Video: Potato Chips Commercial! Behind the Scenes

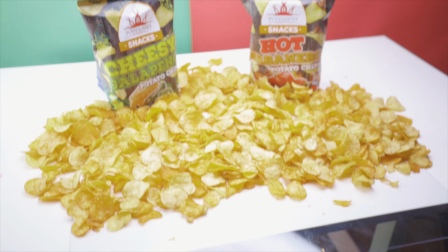(4:10)
After the chips fall down, we moved this slider pullback shot with our split color backdrop showing us our product for the first time. I always feel like it is super important to show your product in your first three shots.
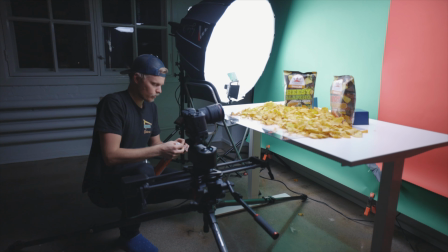(4:22)
And this being a 12 second spot, I wanted to get that brand logo out there straight away to give it more airtime and not just two seconds in the end.
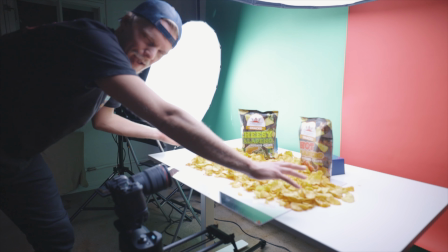(4:31)
We've laid down like six packs of chips on the table here.
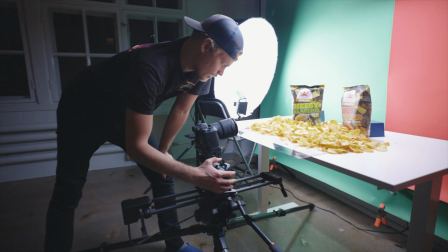(4:35)
We're gonna do a slider movement from the close-up of the backs,
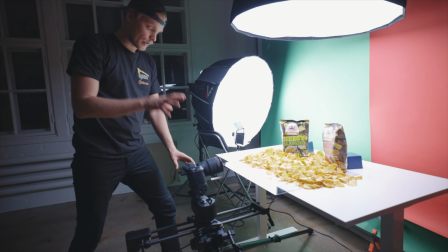(4:42)
pull back, and right before it goes to its final position, that's when we're gonna...
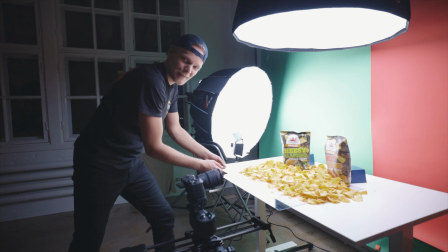(4:48)
Flame it up. We're gonna... Keep deploying. We're gonna flame it up. And that's gonna be a transition to the next shot.
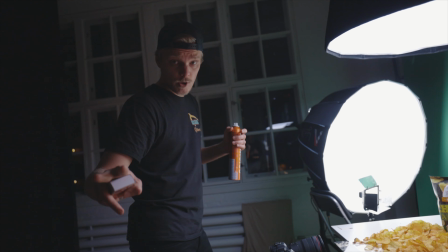(4:56)
Kids, don't do this at home. Do not do this at home.
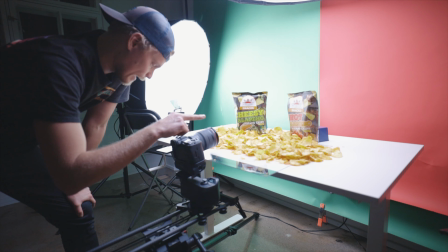(5:01)
Franz, this goes for you as well.
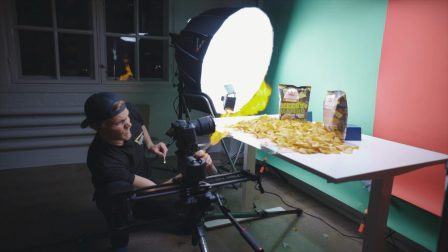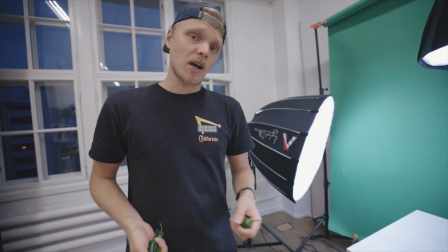(5:11)
So we're doing the last ending hero shot for these two packs of chips.
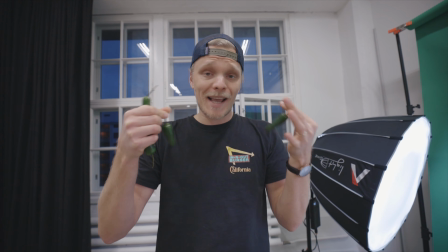(5:16)
For that, I went to the supermarket to buy some props. We got jalapenos, we got cheese, because that is what you want to do.
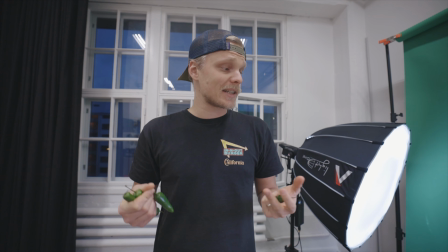(5:24)
You want to invest to props and really sell the product that you're filming.
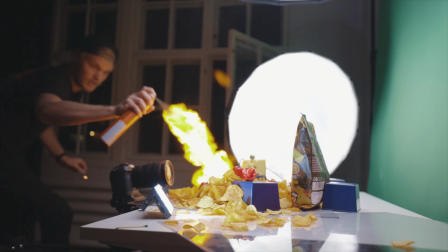(5:29)
Keeping my hero shot nice and simple around the fiery mayhem, I filmed this one in 4k at 120.
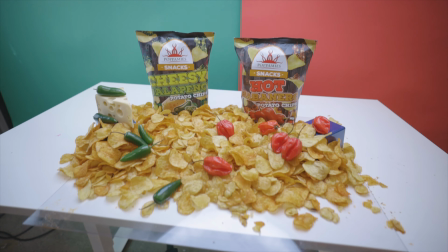(5:35)
With a tiny pullback movement on my rhino slider.
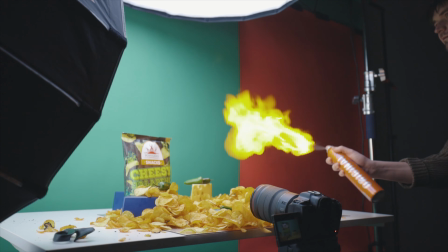(5:39)
I then continued these individual flavor shots by placing the backs against the different color backdrops and props.
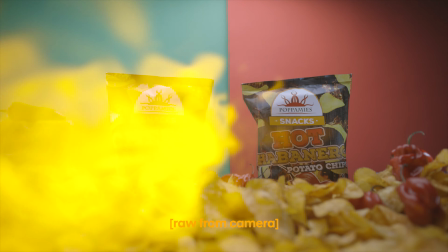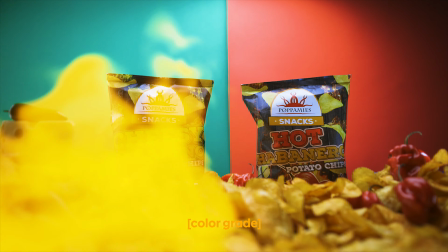After locking down the film's opening and ending shots, it was now time to bring a bit more energy and action to our 12 second commercial with these action-heavy stop just flying around shots.
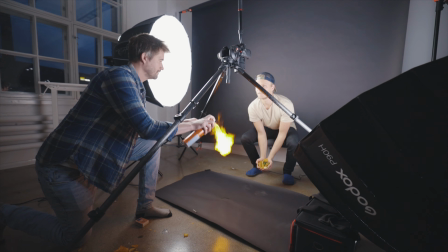(6:09)
Here I placed my R5 in a bird side view angle pointing down.
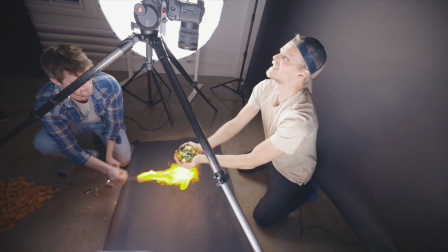(6:13)
Then I'd simply throw chips and flavors towards the lens while we had flames shooting under and over our flying chips. We just threw some chips up in the air and because we play with fire I also burnt down my arm hair a little bit and you can definitely smell that inside the studio but the shots are looking good it's exactly what i was after with the following macro shots i clued couple of
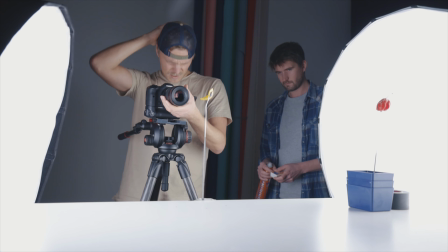(6:38)
chips on wire to hold them up in front of the backdrop for these shots i chose black for the backdrop since i wanted to pull the
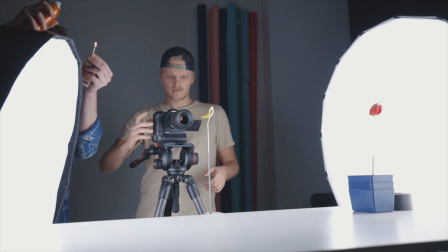(6:44)
attention to these colorful tiny chips and spices flying around and
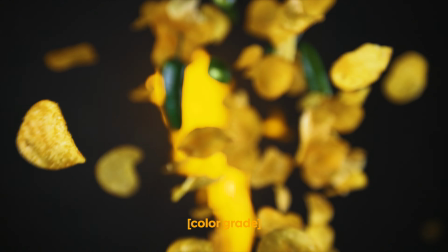that is it for this video let me know down in the comments what you guys think By the way, keep sending me your work on IG. I'll be filming a part two to my last week's upload of reacting to your videos. Thanks for watching. I'll see you guys again on the next one.